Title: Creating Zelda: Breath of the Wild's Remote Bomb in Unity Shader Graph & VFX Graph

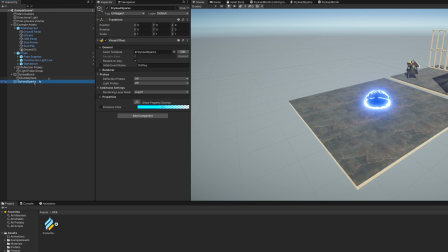12:27 Drag the stylized spark particles onto the hierarchy as another child of the root, and finally, add a new light under the root object and make it blue with an intensity of 50 and a range of about 5.
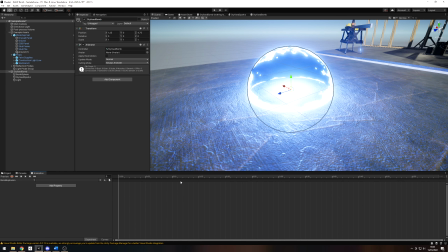12:38 Then raise it slightly. Select the root object and create a new animation clip called Bomb Explosion.
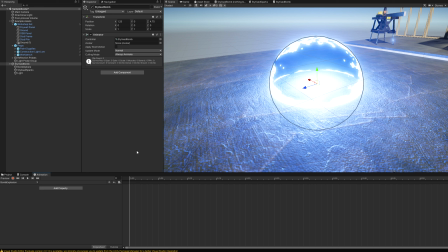12:44 The animation is 50 frames long, and I'm about to say a lot of numbers at you, so you'll probably need to pause the video quite often. The bomb sphere scale will start at 0.5 and grow to about 4 by frame 10,
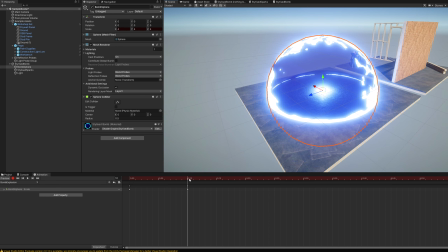12:56 then 4 to 3 by the end of the effect, so it looks like it rapidly expands and then slowly shrinks.
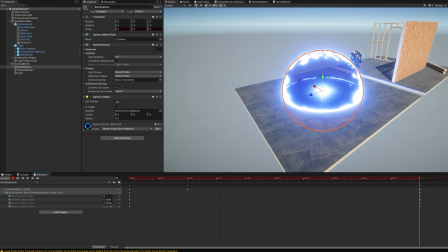13:01 The mesh renderer's base color alpha stays at 0.5 until frame 10, then falls to 0 by frame 50, so it fades out over time. For the emissive color, the alpha falls from 1 to 0 linearly by frame 50. The other components stay constant until frame 30, then fall to 0 by frame 50.
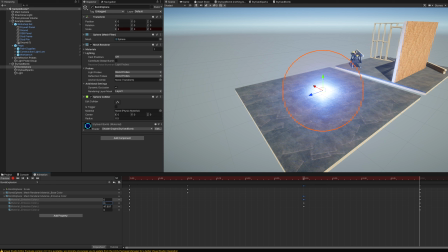13:18 This keeps the glow looking bright until just after halfway. The threshold property, which is controlling how large the Fresnel and intersection are, is 0.01 until frame 5, so the start of the effect is extremely bright.
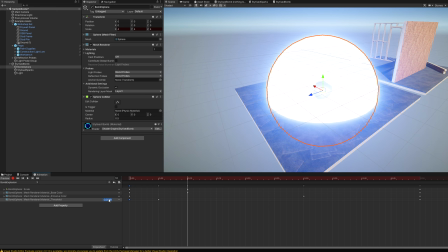13:30 By frame 10, it's 0.2, so the effect stays relatively bright until it's fully expanded.
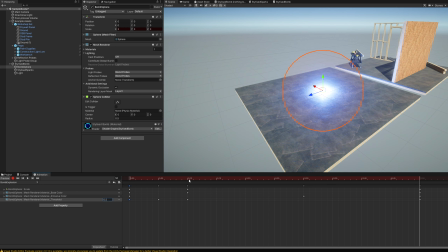13:36 Then it raises to 0.5 by the end, so the emissive section gets smaller over time.
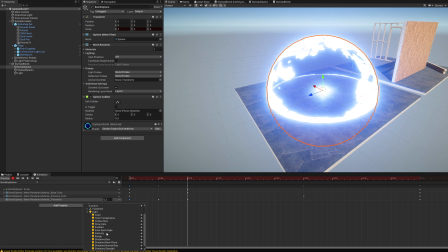13:41 Finally, the light intensity starts at 50 and falls linearly to 0 by frame 30,
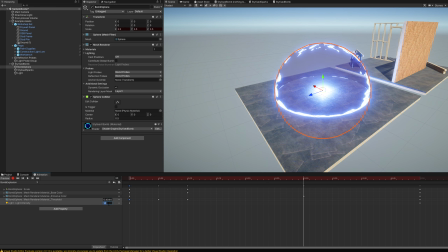13:46 and the light range expands from 0 to 5 by frame 10, then it falls to 2.5 by frame 30.
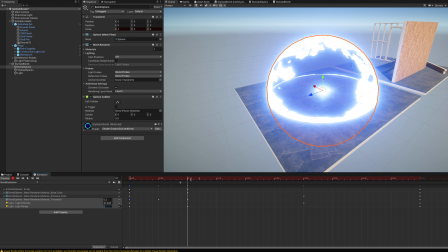13:53 Explaining animations is really tedious, but hopefully you're still with me. I'll end with a couple of short scripts to tie the particles and camera into the effect.
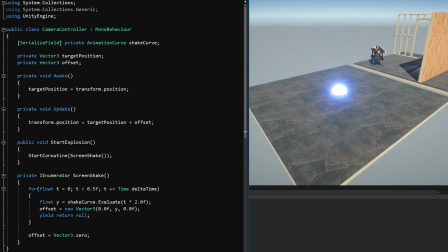14:01 The camera script, called Camera Controller, is something I wrote quickly to shake the camera up and down whenever the explosion happens. I'll only explain it briefly here. It's taking an animation curve and using it to apply a Y offset to the camera position over the course of a coroutine.
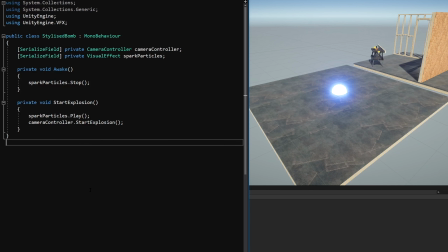14:16 The particle script is called Stylized Bomb and is attached to the animation root. The start explosion function here plays the particles and makes the camera shake.
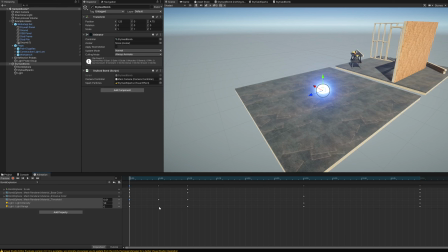14:24 Back on the animation, we can call this function on frame 1 by right-clicking on this tiny ribbon at the top of the dope sheet and selecting Add Animation Event, then in the inspector, select Start Explosion from the dropdown.
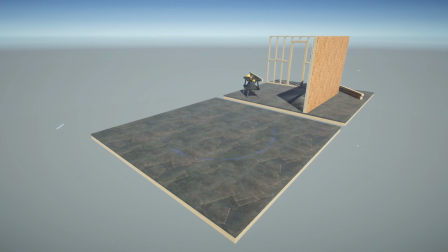14:36 When we enter play mode, the bomb should constantly loop the explosion animation forever and the particles should restart each time.
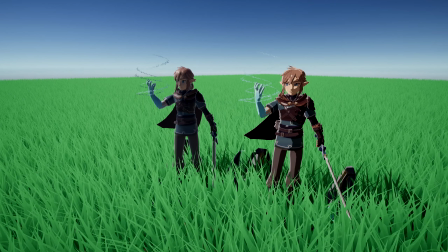14:42 If you're looking for more effects based on Breath of the Wild, then see these 2 videos on cel shading and geometry based graphs.